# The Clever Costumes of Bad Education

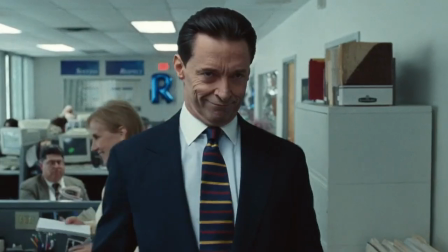Pam very easily keeps pace with Frank's every whim, but Jenny is… less competent.
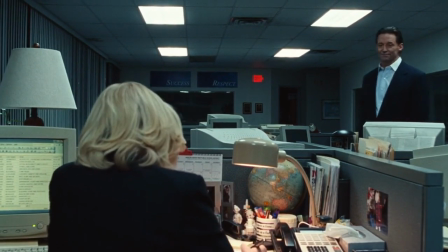Jenny screwed up some paperwork earlier. I'm saving her ass.
So she doesn't seem to fit in as effortlessly.
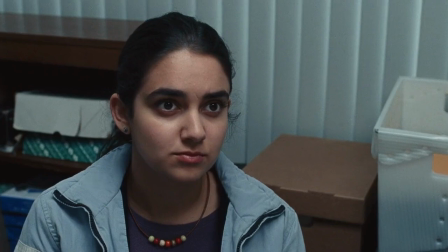Not only is she a bit of a female himbo, I wish we had a word for that, but she's also dressed in this gaudy green outfit.
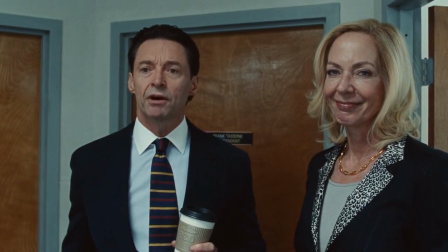In every respect, Jenny comes off looking a little less classy than everyone else.
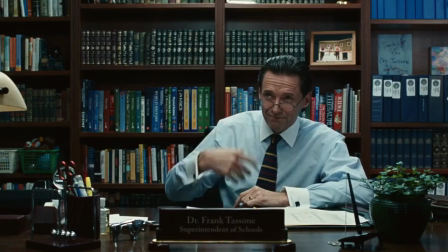Then, just a few scenes later, we meet Rachel.
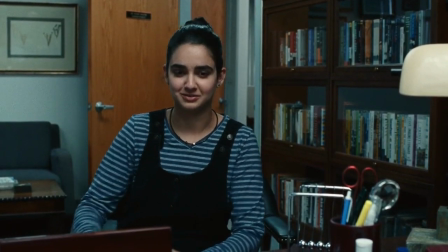Rachel is dressed in pretty neutral tones, so she doesn't immediately fit in, but she doesn't really stand out either.
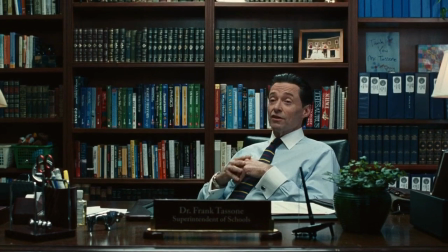But there is something that gives her away. Well, two things. For one, Rachel isn't white.
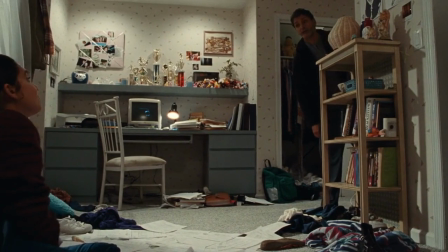Apart from her dad, she's actually the only person of color we really see with a speaking role as part of the Rosalind community.
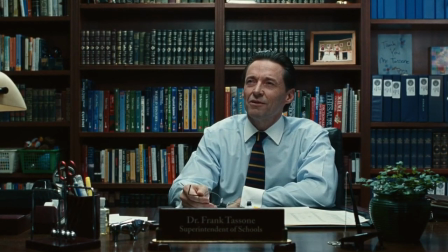And on top of that, Rachel's wearing this green backpack.
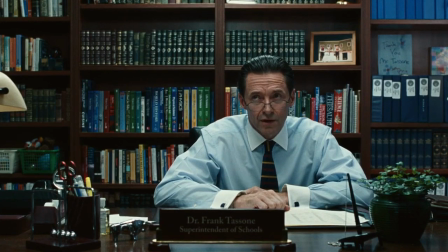See, while red, white, and blue tell us something about class in bad education, green is telling us more about wealth.
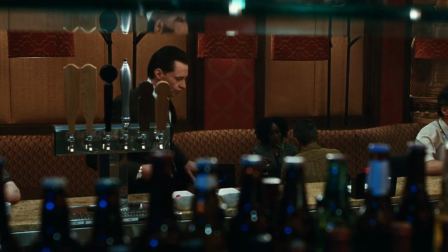And while those might appear to be the same thing, there is a difference. Class encompasses much more than wealth.
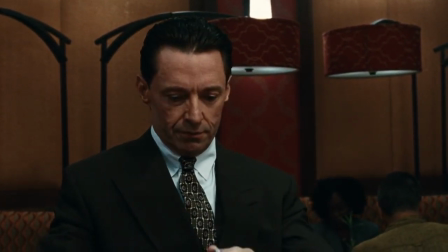It's also a set of behaviors and relationships that can be difficult to learn if you weren't born into them.
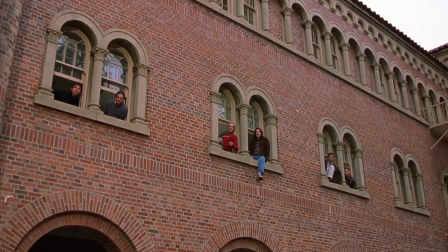Someone can amass a lot of wealth, but still not quite fit into the social class that should come with it.
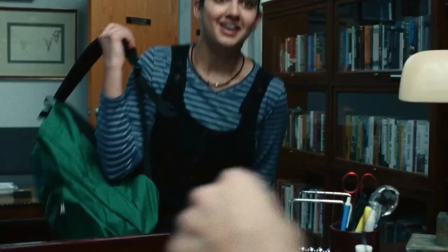You know, like Elle Woods in Legally Blonde. So Rachel and Jenny aren't the only characters we see dressed in green.
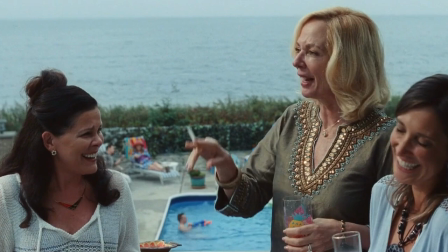We also see Pam wearing this color while she's struggling to keep up appearances
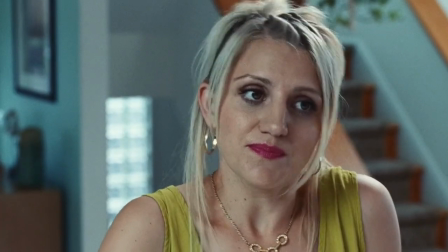at a cookout where Jenny asks permission to borrow some more of the high school's money.
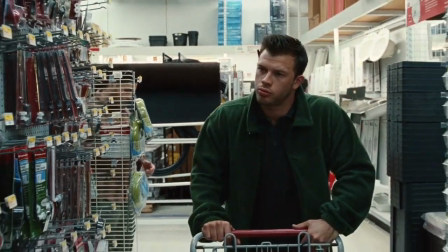Later, Pam's son Jim is shopping at Ace Hardware on Rosalind's Dime, and he's dressed in a green overshirt.
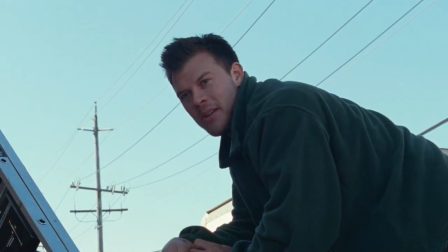He's flaunting his wealth.
You think I'm high value?
But it's clearly an illusion.
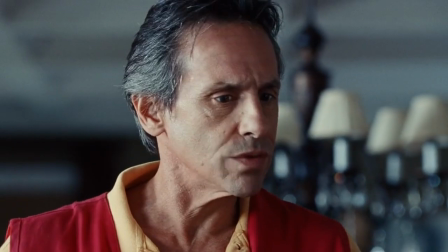A hardware store employee dressed in red,
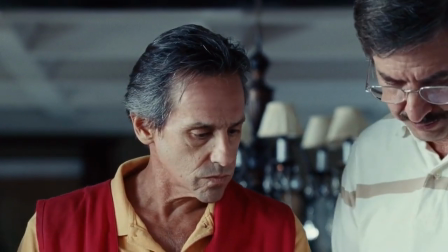white, and blue soon identifies him as an interloper and alerts Bob Spicer to how the school's funds are being allocated.
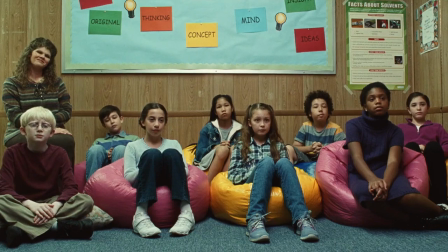But it would be a mistake to think that these color roles are static.
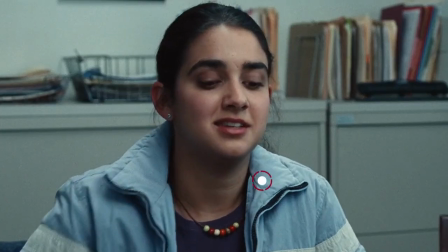Once Rachel starts to catch on to the irregular allocations of the school's budget, her costumes change accordingly.
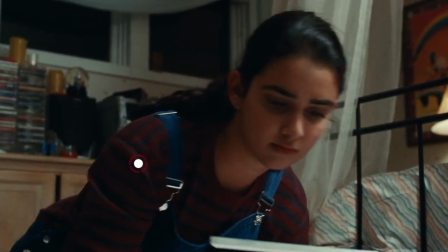She's gained the upper hand over Pam.
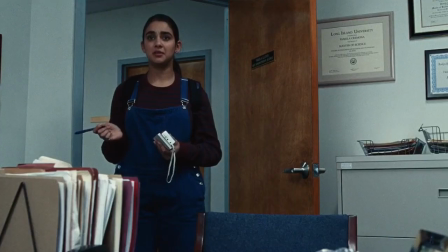So in their later interactions, her costumes are much more consistent with those of her wealthier peers.
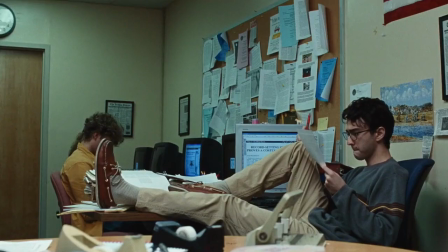And similarly, the first time she talks to the editor of the school paper about her article,
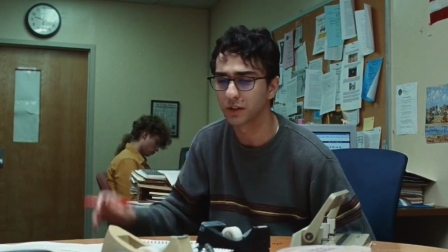she's dressed in green, which reflects the power imbalance as he dismisses her research.
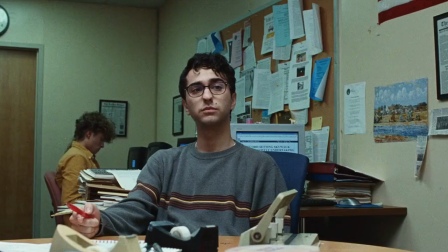Yeah, it's journalism. Our readers are 15.
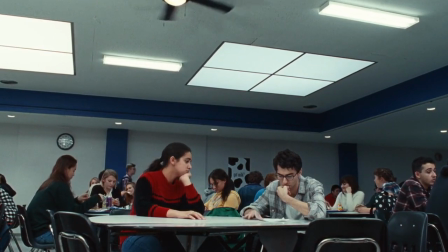But once she has irrefutable evidence of fraud, the playing field is leveled, and now Rachel, too, wears red, white, and blue.
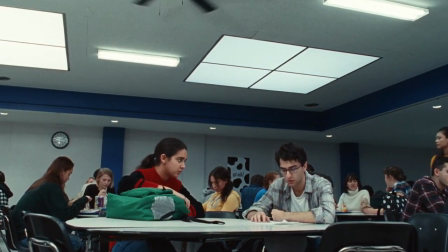But despite all of these shifting dynamics, she keeps her green backpack.
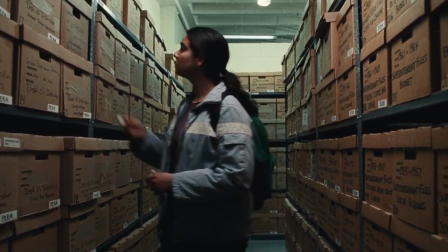Rachel's relationship to class and wealth is complicated.
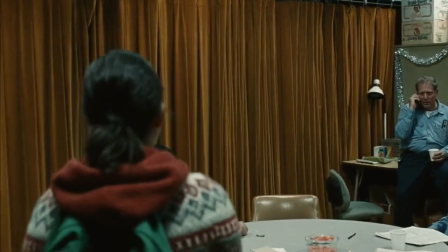She comes from a wealthy enough background to live in Rosalyn, but her father is now unemployed.
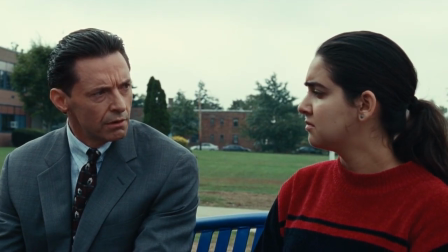Other characters are constantly reminding her that they know this.
It was collateral damage.
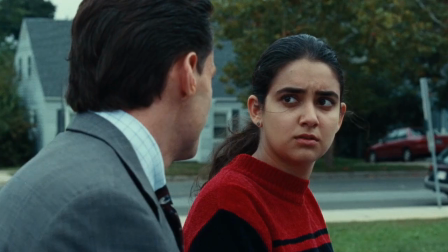You must know all about that. I know you're going through a lot at home.
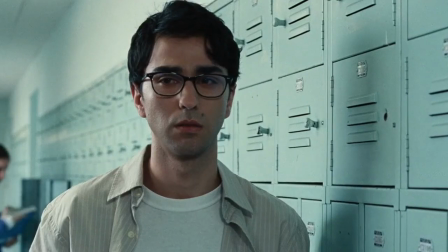They're reminding her that they have power over her because her position is precarious.
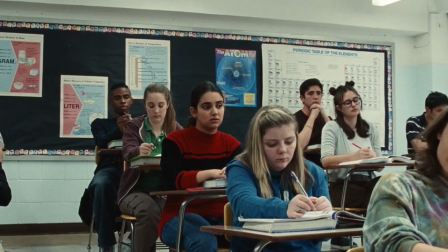She doesn't fit in the way everyone else does. Rachel isn't white and her dad isn't rich anymore.
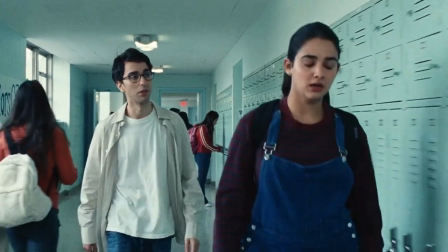That's why even as Rachel gains the upper hand, her backpack is always there to tether her to her social background.
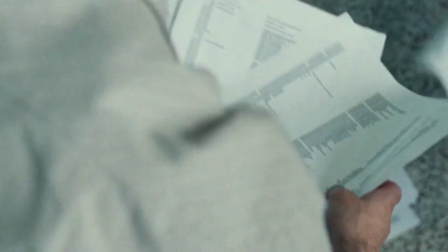I know I've referenced a few plot points already, but if you haven't seen the movie yet, I should warn you that there are more significant spoilers coming ahead.